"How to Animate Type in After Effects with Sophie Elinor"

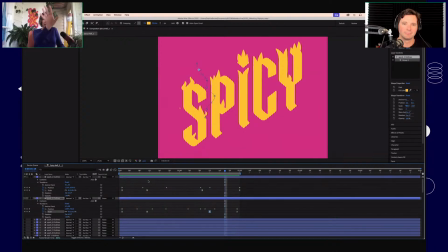[33:40]
It's looking good, but overall, like if we ignore the parts of the word we haven't animated, the S is still feeling quite static. If this were a hand-drawn animation, there would be some looseness in it.
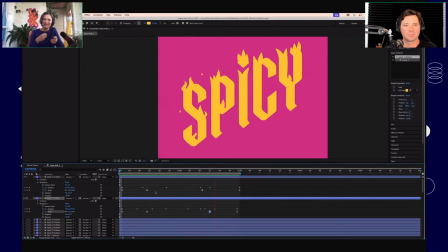[33:56]
There would be like a bit of wobble, a bit of roughness in the outlines. It wouldn't be quite so crisp and perfect. And so to sort of emulate that, we're going to add an adjustment layer,
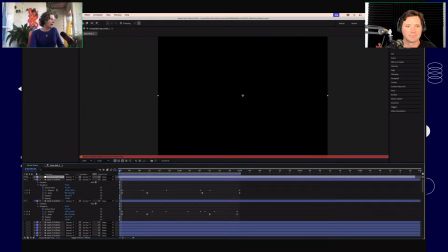[34:10]
which is going to apply whatever effect I put on it to everything that sits underneath it in our timeline. And the effect that I want to apply here is turbulent displace.
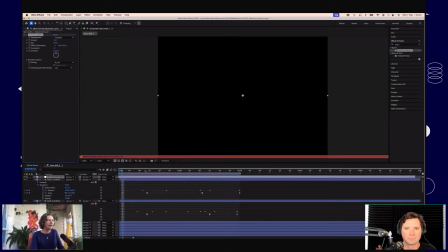[34:27]
So again, it's just a drag and drop onto that layer. Yep. Initially, it's going to do some weird stuff.
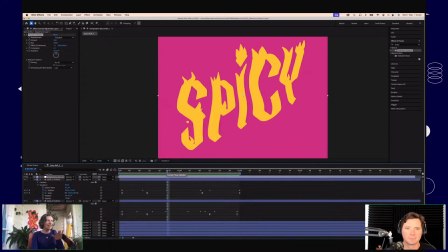[34:33]
We definitely don't want whatever is happening here. We want to bring those... bring the sort of scale of what's happening down quite a bit. At the moment, it's set to like 50, which is way too big, and also the size is set to 100, which again is
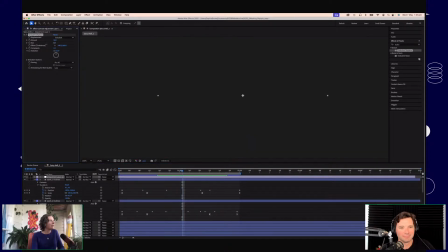[34:54]
far too big. We want to bring that right down, probably in the realm of like.
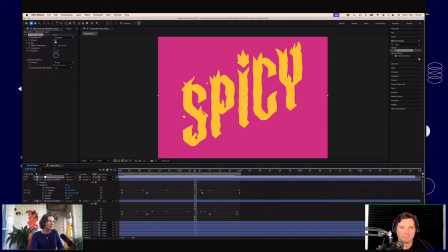[35:01]
So we're sort of getting somewhere there. I think the amount is still probably too high though.
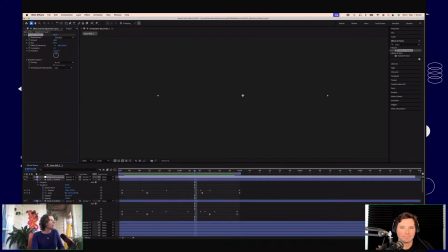[35:07]
Like maybe we want something in the teens, perhaps.
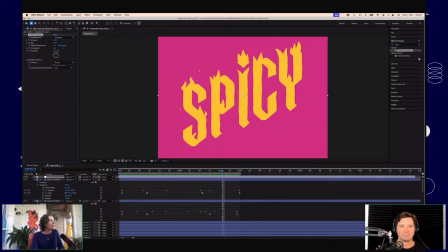[35:15]
And we can change the complexity of that as well if we want a little bit more detail.
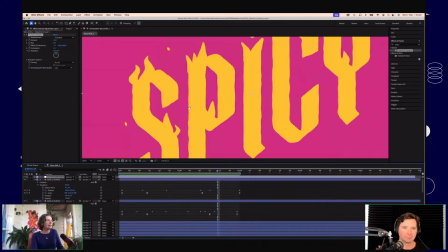[35:23]
So you can kind of see it's a pretty subtle difference, but if I zoom right in on this black space where nothing is appearing,
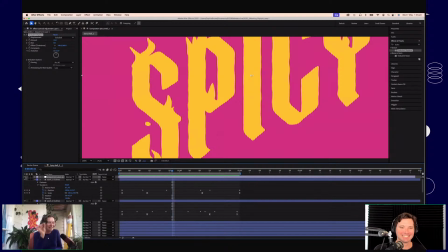[35:34]
if we zoom right in, you can see that it's added just like a little bit of roughness to the edge. If I switch that off, it kind of goes from perfectly, you know, geometric to something that's got a bit more texture in it. Yeah.
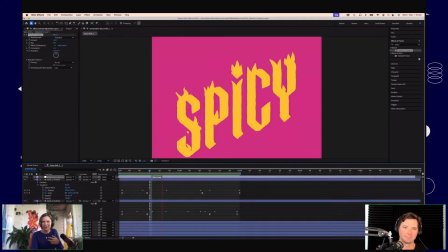[35:50]
Which to me just feels a little bit more human, a little bit more like relatable, like I want to see it. Yeah. However, at the moment it's static, but we can animate that property as well.
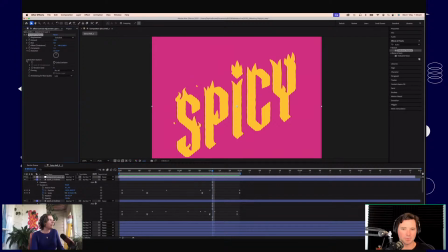[36:04]
I was going to ask actually, is that animating? Because if it was very subtle. Yeah, not yet, but it will be. Cool. In this little evolution options here, we've got this drop down here. And if I control click on that,
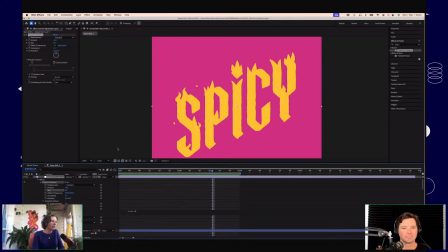[36:20]
I always feel like I'm hacking the mainframe when I do this one little code trick that I know. Hack the planet. Let's do it. I've just put a little script in that basically says time *12. It's the most basic script you can possibly do, but it's one that I use a lot.
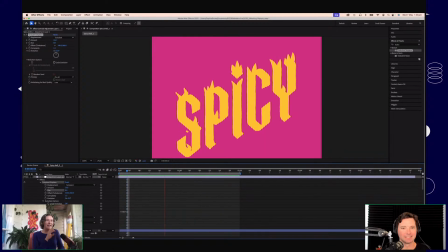[36:35]
And it's basically telling this layer and this effect every 12 frames, pick a different set of properties. Right. So redoes the filter or something. Not every 12 frames, 12 frames per second, sorry.
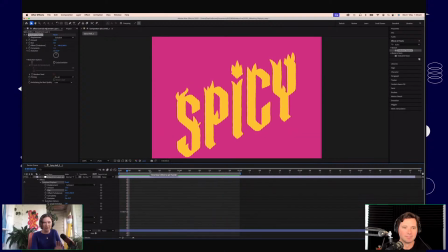[36:50]
Right. In this case, because we've got 24 frames per second, that's every 2 frames. Right. So 12 times per second, it's picking a different roughness, I guess. So now we get this really sort of jittery,
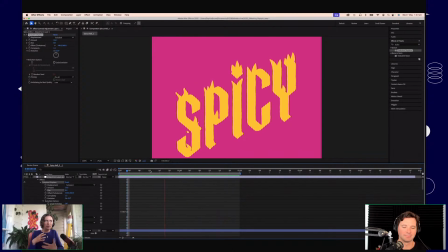[37:08]
much more hand-drawn feeling effect, which just feels like I think you can kind of overdo it if you go a little bit hard on this, because it is still an artificial effect. It isn't done by hand, so it's not going to look the same way that a hand-drawn animation will.
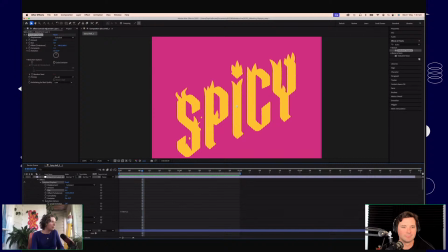[37:27]
But it's, you know, it's a much more lively animation than if we turn it off. Totally, yeah. And I guess also like in the theme of this particular animation, it's almost like that sort of heat glimmer you get when something's...
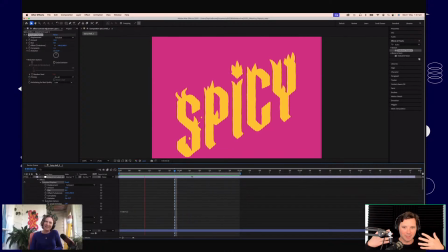[37:44]
It's almost like a layer in front of it that we're actually a little bit too close to it, and it's kind of the heat, like a mirage in the distance. It's kind of, I was getting that. So I think for this specifically, that's quite a nice effect to play with. And again, like depending on the size of your
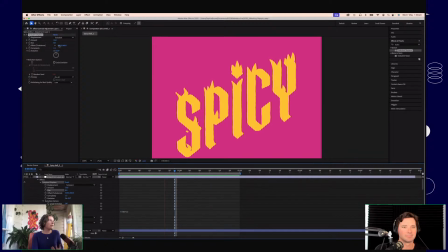[38:03]
design, you know, you might want to tinker with the amount and the size and the complexity up here. Like maybe you just want something much more subtle, or maybe you want something that's really bouncing around quite a lot. That's just, something that you can play around with a lot. But this is something I use quite a lot in my After Effects animations,
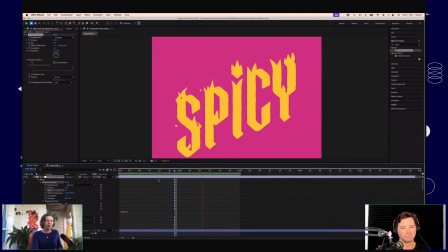[38:22]
just to give it that feel of imperfection. I don't ever want anything to feel too perfect, because I just sort of disengage when something feels too clean and too perfect. Yeah. If there's a little bit of grit in it, I'm much more intrigued, I guess, by it.
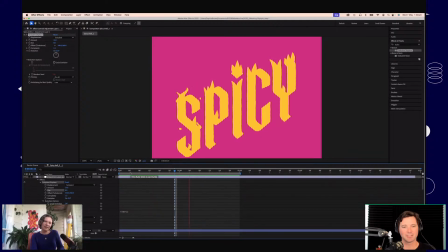[38:39]
And you said at the start, like your North Star is silliness. So, you know, it's the other end of the spectrum, right? It has to jiggle a little bit. Can't be too perfect. Exactly. I've got an After Effects lettering piece. Like, sorry, go on. My North Star is silliness. Yeah. I might letter that. You're welcome. Day. Take it, run with it.
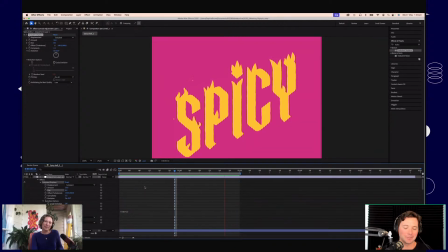[38:57]
I've got a technical After Effects question. So if you don't know the answer, it's totally fine. But you're talking about how every half second it does something slightly different, kind of reinterprets the parameters, right? Does that mean if you keep doing it, like are we watching it? I know it's very subtle here, so it's hard to tell. But does that mean that it's potentially slightly different each time?
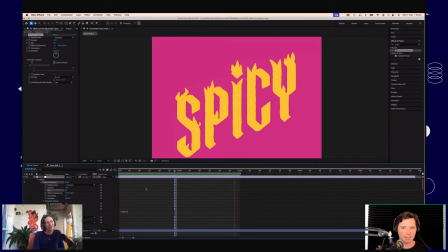[39:15]
Like if you render it and then rendered it again, and it was much more obvious than this, would it be actually different? Like, is it picking random variables, or is it identical? That's a great question. I've never actually tested that. I imagine it probably would be different though, because it's a randomizer, right?
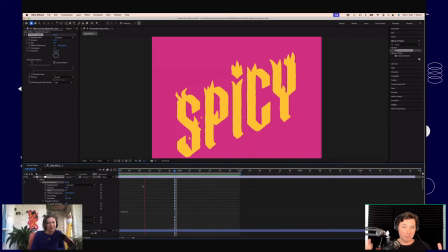[39:34]
Sort of like if it's 1 to 50 and it's like it's 47 now and then it's 2 here, and that's what gives it that. Anyway. Yeah. There we go. I'll have to test open that. Question. Yeah. I'm very intrigued to see.
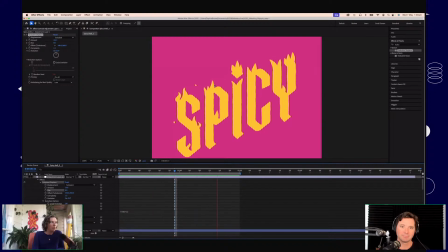[39:47]
Actually, it's interesting just looking at this, even without the sort of wave effect, because we've got that slight jiggle in there. That alone is sort of making those flames look a little bit like they're flickering. Mm-hmm. It'd be better if the whole thing was animated, and I will animate the rest when I'm not simultaneously streaming.
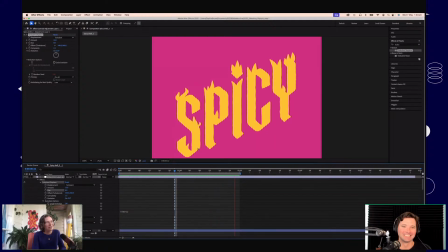[40:05]
Yeah. But I think like you kind of get the gist with here. Yes. There's one final little sort of ingredient I want to sprinkle on top here, just to kind of push it even further in that hand-drawn direction. Loving the spice and fire metaphors, by the way. They've been great. Yeah. They've been subtle. I do appreciate and have noticed.
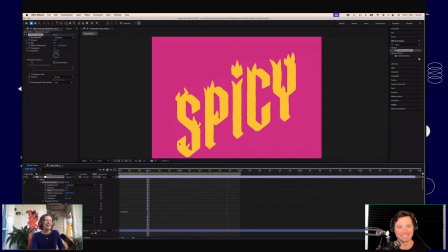[40:26]
Pepper in here, a little bit of spice. It's been great. Yeah. We'll sprinkle some sugar on if we need. Yeah. What else can we add in? This is a very sort of flat color. If I was doing this in Photoshop, which I will be tomorrow,
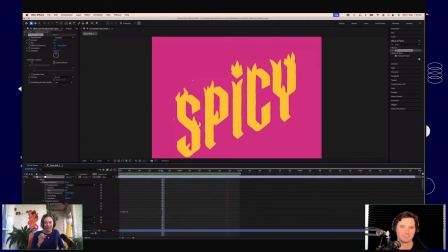[40:44]
I would probably be using a brush that has a bit of like a pencil effect, or, you know, some sort of texture to it. Right. We can bring a little bit of that into After Effects.
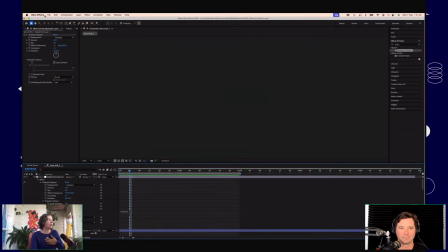[41:02]
So what I want to show you is
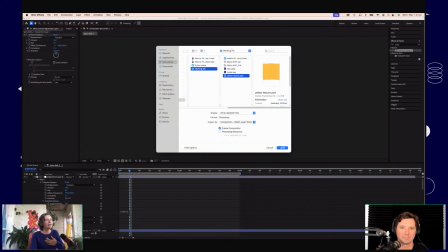[41:07]
a little thing I prepared earlier of some texture.
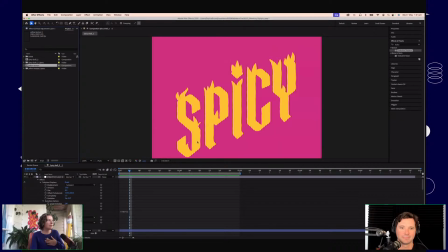[41:15]
Let's just leave it like that.
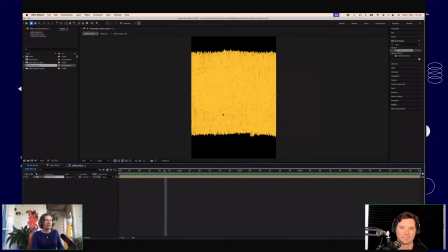[41:20]
Okay, this is literally just a piece of scribble that I did in Photoshop using the pencil tool as a brush. Right. Sorry, a brush with a pencil effect. And if we zoom right in, it looks like rubbish, but it is that very hand-drawn feel.
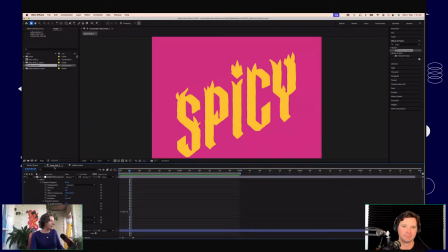[41:40]
I'm going to copy this into my other layer here.
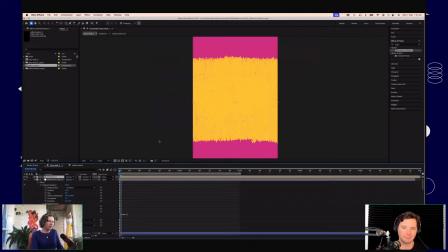[41:49]
And so at the moment, it's just sitting on top.